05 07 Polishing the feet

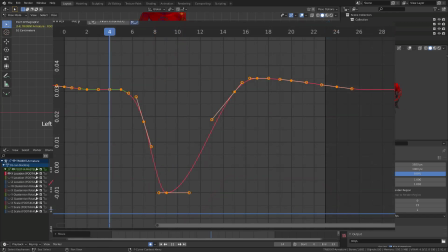(12:25)
As usual, here is the final X location curve for the foot controller.
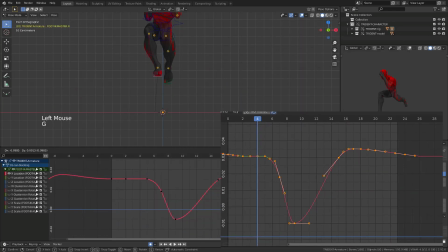(12:31)
Once you're done with this, you can call the foot splining and polishing done. Or you can stay with me for a couple of extra minutes, where we will add some extra super subtle rotation to the foot to bring its motion to the next level.
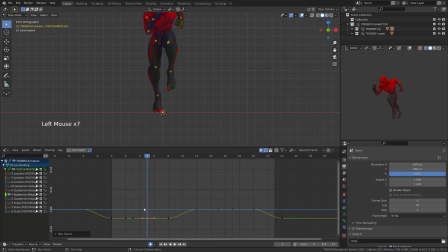(12:47)
To do so, I will use first the Y quaternion rotation of the foot. I don't want it to rotate while on the ground, so as usual, I will create a flat curve bound by two vector handles.
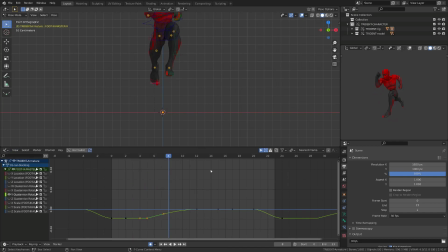(13:01)
We will use the Y rotation curve to slightly twist the foot toward another target. Check the orientation of the thumb while I'm rotating the foot during this polishing stage. I'm pushing it inward while the foot is leaving the ground and during the passing pose,
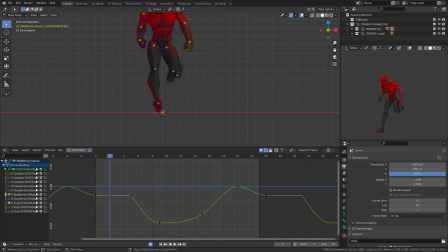(13:19)
and then I'm slightly pushing it on the outside while the foot is about to contact the ground. Since the foot is using quaternions, we need to play on both the Y and Z rotation curve to properly orientate the foot.
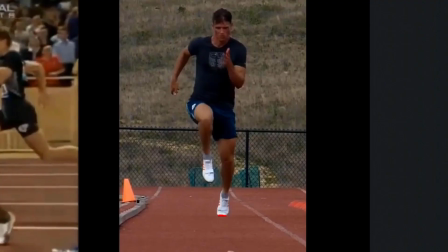(13:36)
Just scrub through this reference video, focusing on the orientation of the foot.
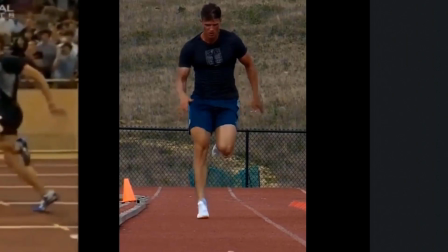(13:42)
We'll find the link to the YouTube video in the documentation as usual.
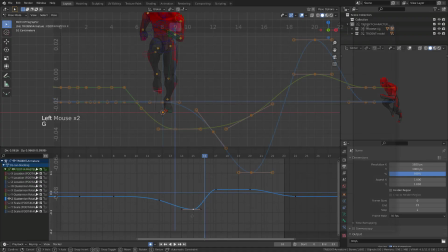(13:47)
Here are the final shape of the Z and Y quaternion rotation curve of the foot controller.
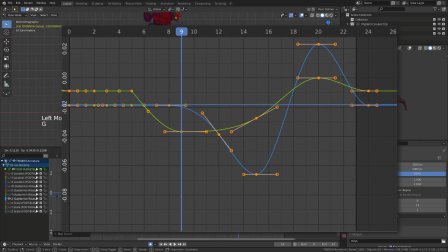(13:53)
From there is another thing we need to fix, it's the pull target of the knee.
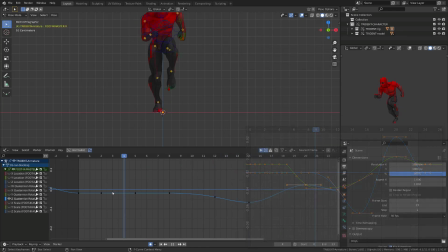(13:58)
Here again we could work a lot on the left to right motion of the knee, which is super subtle during a run cycle, but still exists. Since our character is pretty light on his feet, I will just try to keep the knees aligned with the run.
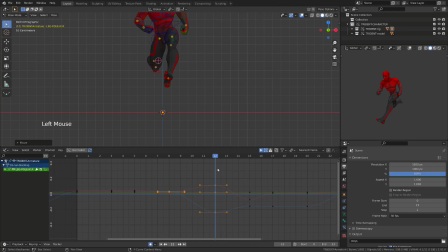(14:14)
So I'm just going frame to frame and adjusting the X location of the pull controller so that it looks a little cleaner. Having the knees almost aligned with the feet and the hips will look better and more dynamical. The ultimate detail before we mirror the motion onto the other
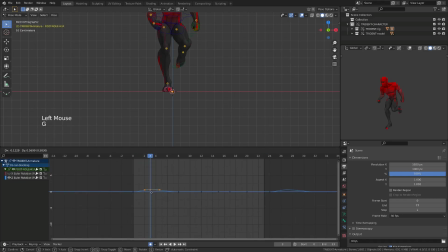(14:33)
foot is the bank or side-to-side rotation of the foot. From a front view, when the foot hit the ground, it's not perfectly flat. When the foot hit the ground, it's generally slightly rotated toward its outer edge.
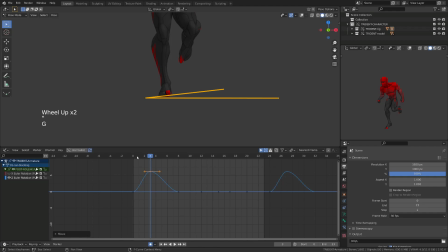(14:50)
and it will roll onto the thumb while pushing backward. This is not a big deal, but this is the kind of detail that will make your run cycle look a little better. From there, we can mirror the animation onto the other leg's controller.
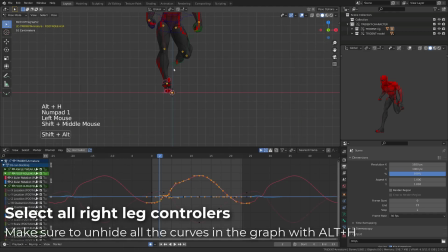(15:05)
First, we need to select all the right leg controller we've just polished.
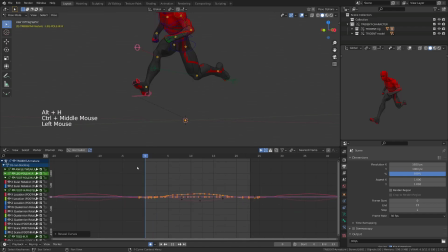(15:10)
Then in the graph editor, press Alt-H to make sure you don't have any hidden curve. From there, press A to select all the curve and then Ctrl-C to copy those curves. Then we can select all the controllers on the left leg.
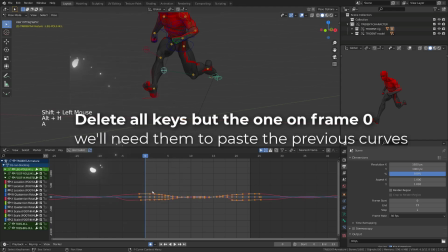(15:26)
And from there, in the graph editor, press Alt-H to make sure you don't have any hidden curve.
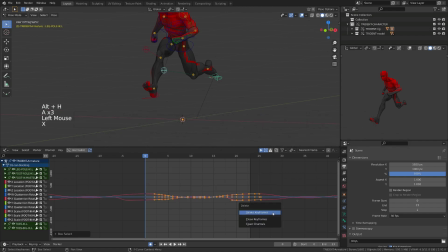(15:32)
Now select all the keys but the one on frame 0. From there, make sure that the playhead is on frame 0 and press Ctrl-Shift-V to paste the mirror curves. Now we have this fun animation where both legs do have the same motion, and we need to offset it.
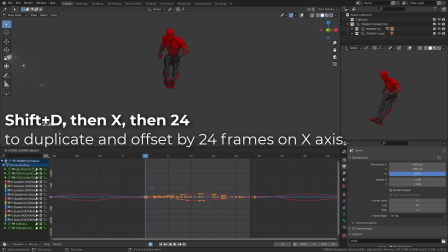(15:51)
To do so, in the graph editor, press Shift-D to duplicate all the frames. Don't press Enter. Then press the X and 24. This will move those newly created frames by 24 frames on the right.
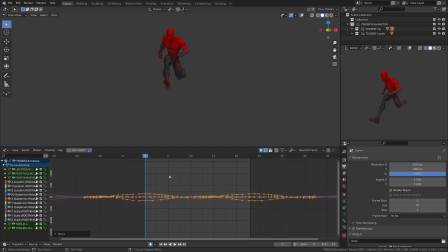(16:08)
If we now move those keys in time left to right while playing the animation, we can see that we are currently offsetting the motion. So if I press G, X minus 12, now the left leg motion is offset by 12 frames,
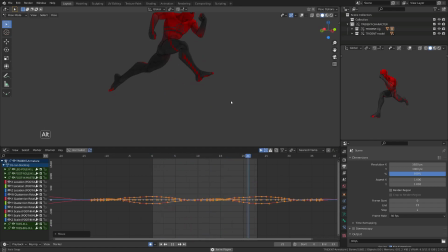(16:26)
so half the length of the cycle with the right leg. And our cycle is done.